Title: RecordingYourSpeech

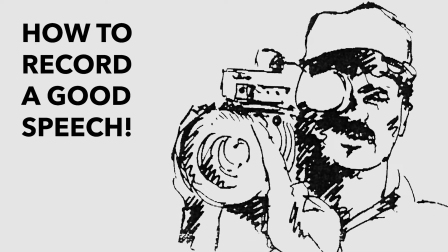0s
Hello, I'm Dr. Lewis Knight, Professor and Program Coordinator of SWOO's Media Communication Program.
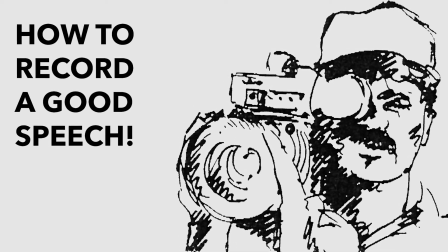6s
This short video presentation is intended to help you record your speech with some ease and quality.
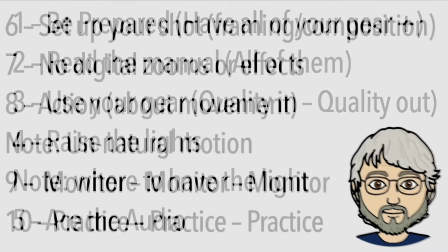13s
There are 10 points I'd like to make in this effort. We'll go back and forth between the list and then the details,
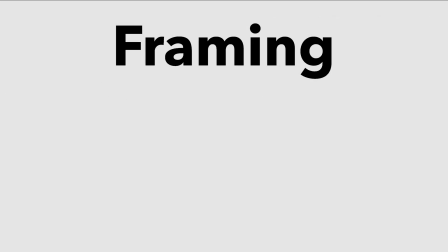20s
all having to do with framing your shot, recording clean audio, and being well lit.
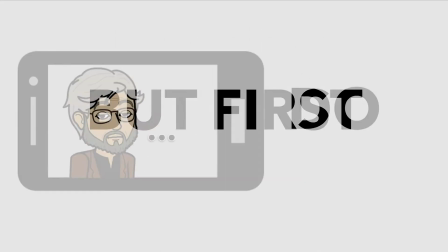27s
But first, if you're using a smartphone, you'll need to be sure to shoot in landscape, not portrait.
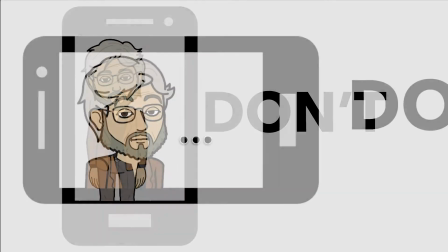35s
This is not Instagram or TikTok, so please orient your phone properly for the speech.
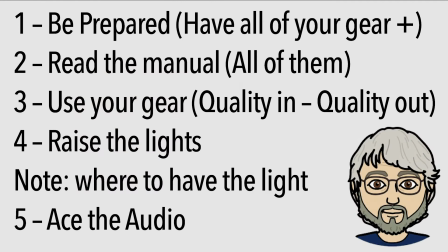41s
Okay, let's get started. The first thing we want to discuss is the various equipment options you'll hopefully have access to and how to best use each of these choices.
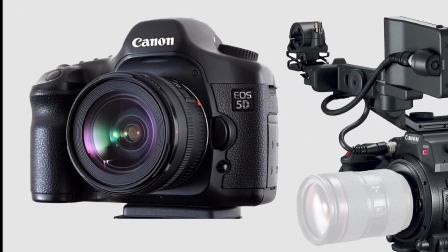53s
On the upper left side of the frame is a DSLR camera.
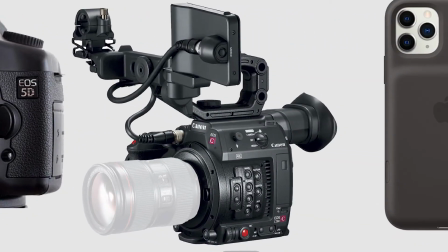58s
It's what I currently use. The top center is a video camcorder, which I used to use.
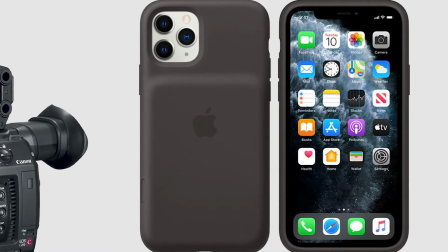65s
Upper right is a smartphone, which we all use.
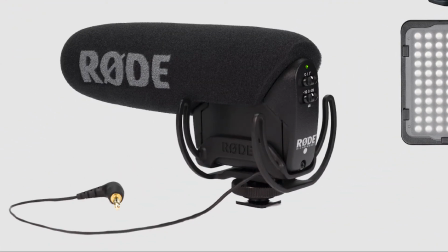70s
Lower left is a camera-mounted microphone, which I highly recommend for use with the DSLR or camcorder for best quality audio.
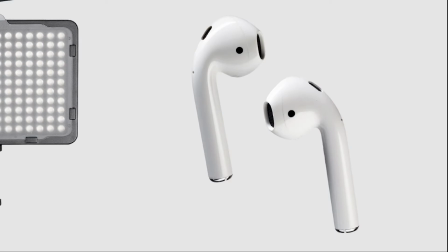78s
On the lower right are AirPods, which I recommend for use with your smartphone.
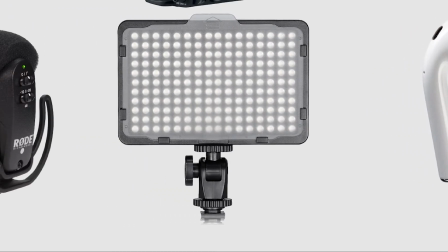84s
I also recommend the LED light, bottom center for good lighting.
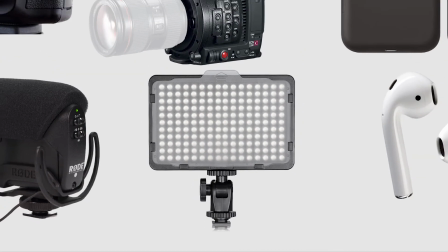89s
If you look around, you can find the mic, the AirPods, and the light, all for under $30.
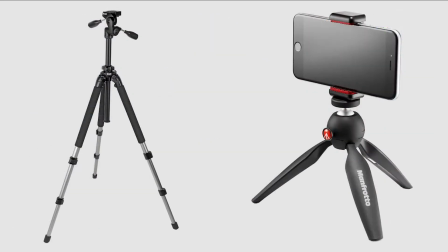95s
The light I've found for as low as $12. Tripods or other stabilizing gear is also essential for quality video recording. There are inexpensive options here, too.
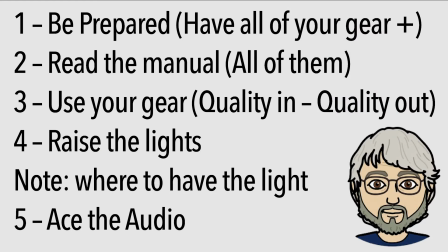107s
The most important thing to know about using any of the three recording options is to read the user manuals and know how to get maximum quality from whichever choice you make for your recording acquisition.
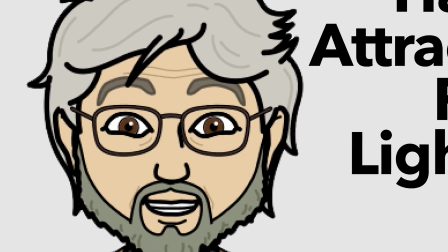121s
When getting ready to record your speech, turn on all the lights you can.
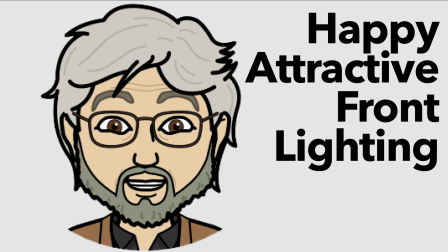125s
If you don't have a camera light or some other photographic light, make sure the room you're in has good lighting.
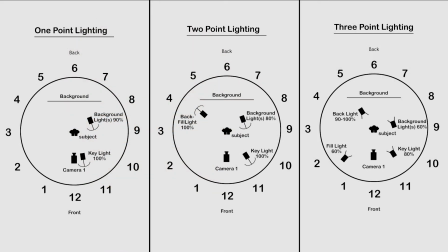133s
Where you place yourself or the lights is also important.
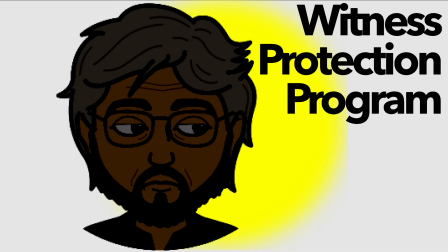137s
You don't want bright lights directly above, below, or behind you, or windows behind you.
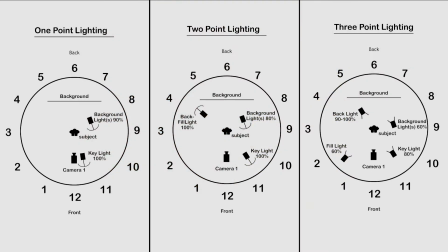144s
Good lighting will be slightly above and in front of you, preferably about 45 degrees vertically and horizontally. You can see the charts here that I have for 1.2, 2.3 point lighting.
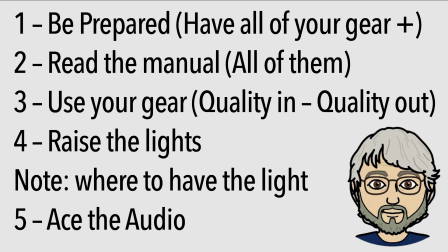158s
Now, this is a speech, so we have to hear you, and we might have to make some compromises in this regard.
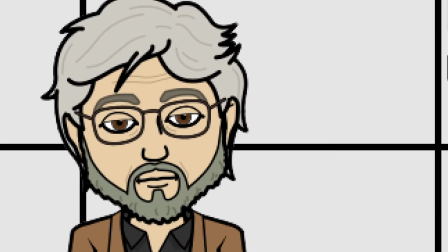165s
If you don't have a good mic or AirPods, you might have to get a little closer to your recording device.
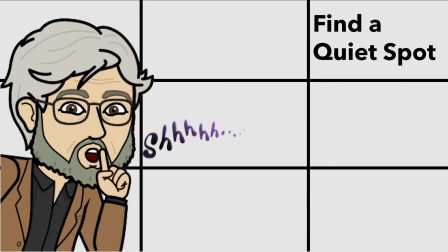172s
It is also a good idea to find a place that is quiet from outside or distracting noise.
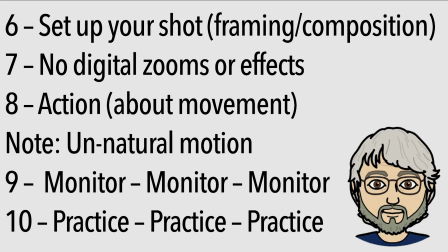178s
Now, on to framing your shot. In filmmaking and videography, we use a practice known as the rule of thirds.
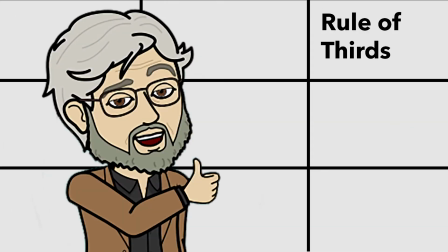186s
Here's how it works. We use a tic-tac-toe kind of grid for our frame and for your purpose we'll show it with a single person in the shot.
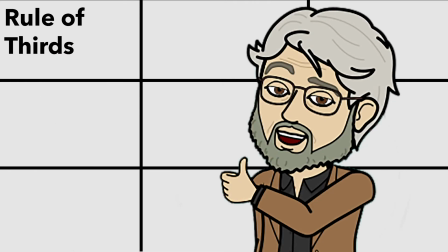198s
We want to fill the frame where it always looks like you are looking into the shot and not outside of the shot. We do this by having you slightly to one side or the other and looking into the lens.
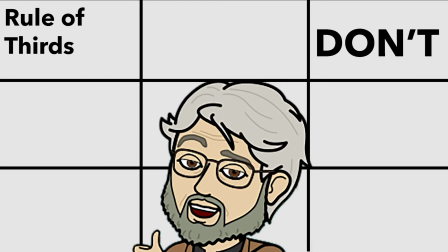210s
We also don't want to see the ceiling of your room. We'd rather see more of you and we call this tight headroom. We don't want you at the bottom of the frame. We want you at the top.
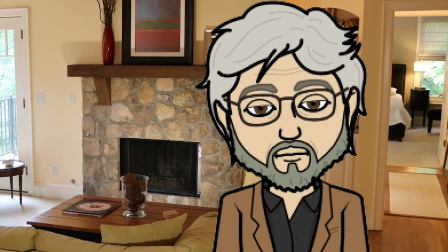222s
Another important aspect to consider is that computer screens and TVs are two-dimensional.
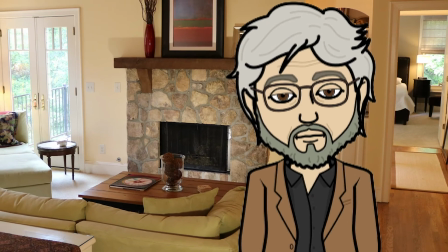229s
So you want to have some depth in your frame.
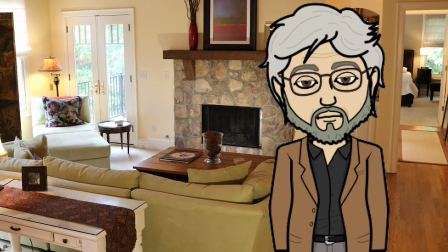231s
You don't want to be flat up against a flat wall, or it might look like you're in a police station mug shot.
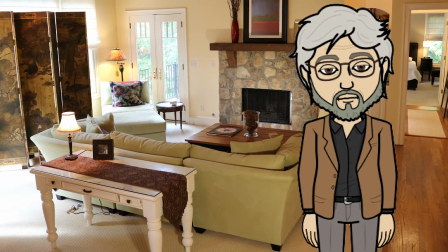239s
Show a little bit of where you are.